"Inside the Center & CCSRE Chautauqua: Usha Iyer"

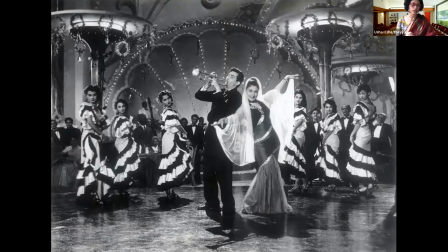[32:26]
Ranjiti Mazumdar describes it as, quote, an illicit landscape of gambling, gangsters and smugglers and the excessive and dangerous display of female sexuality, end quote. The cabaret was a virtual space that mainly existed in the cinematic imagination as the location for the vamp's dance,
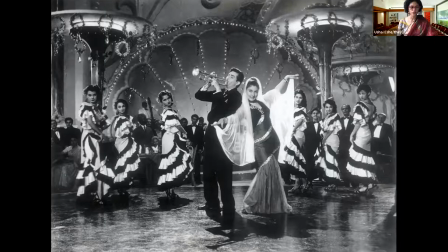[32:46]
a provocative westernized floor show also referred to as the cabaret. The use of the same word to describe the space and the dance coded by this erotic movement vocabulary attests to their imbrication
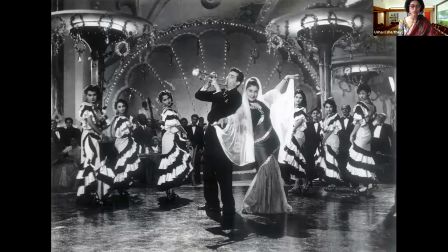[33:00]
and the difficulty in determining whether the space was conceived first or new dancing bodies in the 50s demanded its creation. Let's return to Helen's cabaret number that we watched a bit of just now to examine how cinematic processes are written through by a variety of choreographic operations.
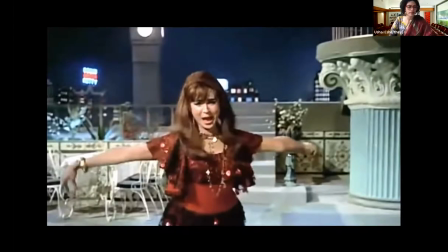[33:23]
After the opening segment we just watched we learned that Helen is performing this cabaret number for a large audience of seated spectators including the film's heroine, Sunita, who it must be noted sits still quite literally petrified throughout this number, the camera framing her in a static medium close-up.
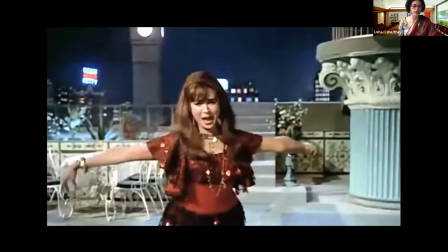[33:43]
The moral looseness, as it were, of the vamp, on the other hand, loosens the camera itself into delirious movement. In an interview, Helen remarks, quote, every girl should flirt with the man who's handling the camera and not with a hero, producer, or the director.
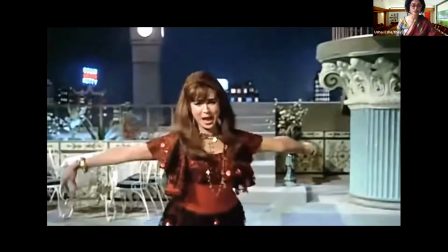[34:00]
If she makes the photographer feel wanted, he'll make her look gorgeous, giving her an edge over the leading lady." This privileging of the relationship between the dancing vamp and the cinematographer is revelatory of the representational logics of the cabaret assemblage,
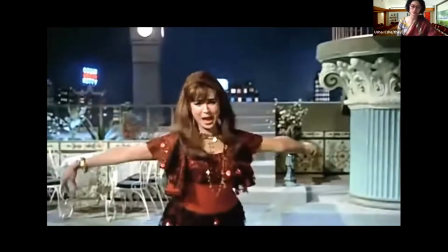[34:18]
as Helen routinely mobilizes spatial cinematic infrastructures such as camera trolleys, color film stock, and sliding ramps through her libidinous dance moves. The explosion of color in the cabaret sequence is what introduces color, in fact, into popular Hindi cinema in the 1960s.
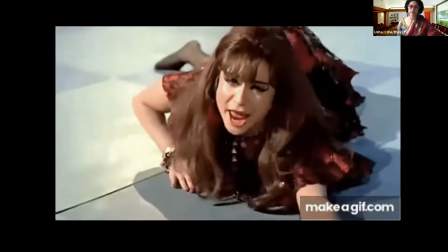[34:39]
Marking the transition to the next stanza of the song, she leaps to the floor,
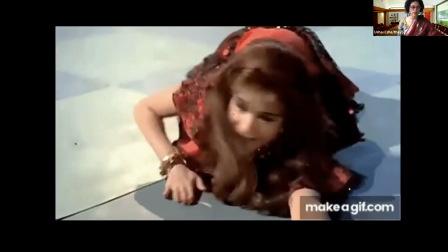[34:44]
drawing the camera close to the ground, toppling the vertical plane by performing her sinuous undulations
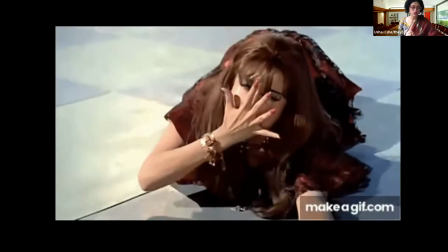[34:50]
in the horizontal dimension in stark contrast to the physically and morally upright heroine.
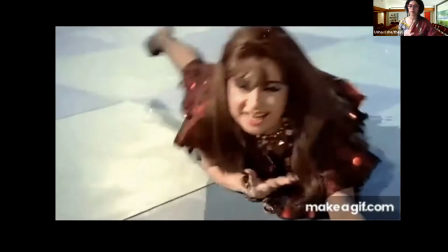[34:57]
Through its radial geometries and multi-dimensional figuring of space,
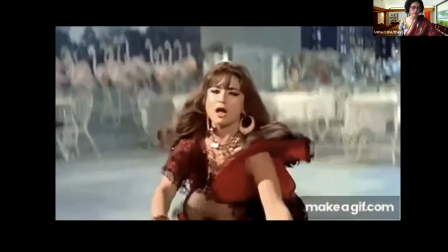[35:01]
the cine choreography of the cabaret assemblage produces in us a dizzying, voluptuous, and carnally dense response.
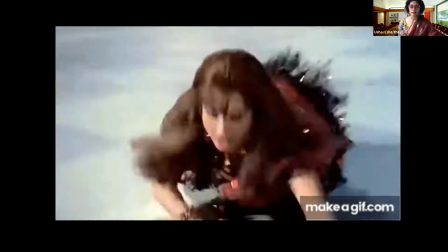[35:09]
Indeed, this kind of floor work,
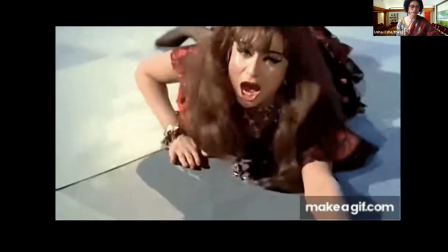[35:12]
a regular feature of the cabaret's grammar displaces the distancing effects of the perspectival organization of the proscenium stage,
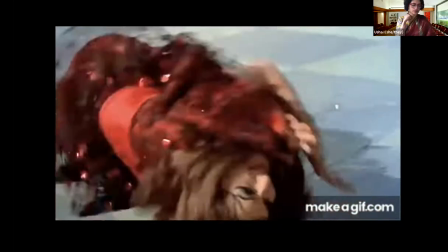[35:20]
also a common space for the staging of Hindi film dance, and of other dance architectures that emphasize the separation of audience and performer.
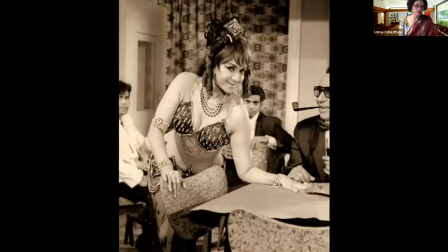[35:30]
The kinesthetic spaces of the cabaret allow for, and indeed are produced by the vamp wrapping herself around architectural features, objects like tables and bar tops, not to mention members of the audience, laying a hand on a man's thigh here, a sequined stocking leg on a table there.
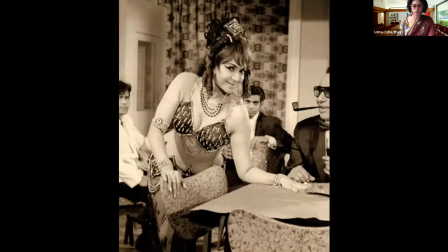[35:51]
I propose in the book a body space movement framework to read the spatio-corporeal figuration of screen dance. Within the field of dance studies, there has been some investigation of the relationship between dance and space, where through motion,
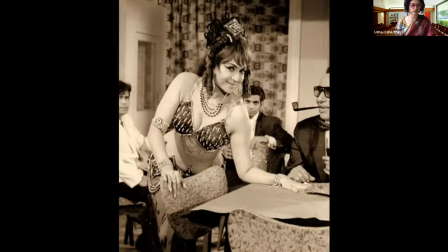[36:08]
dance is understood to use space as well as to create it and to define the properties of the space it creates. As performance theorist, Peggy Phelan notes, quote, while it is true that bodies usually manage to move in time and space,
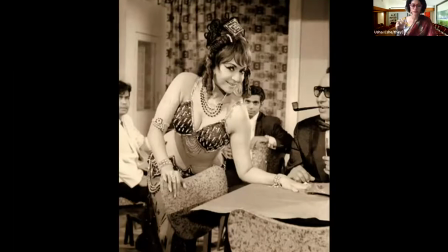[36:22]
dancing consciously performs the body's discovery of its temporal and spatial dimensions, end quote.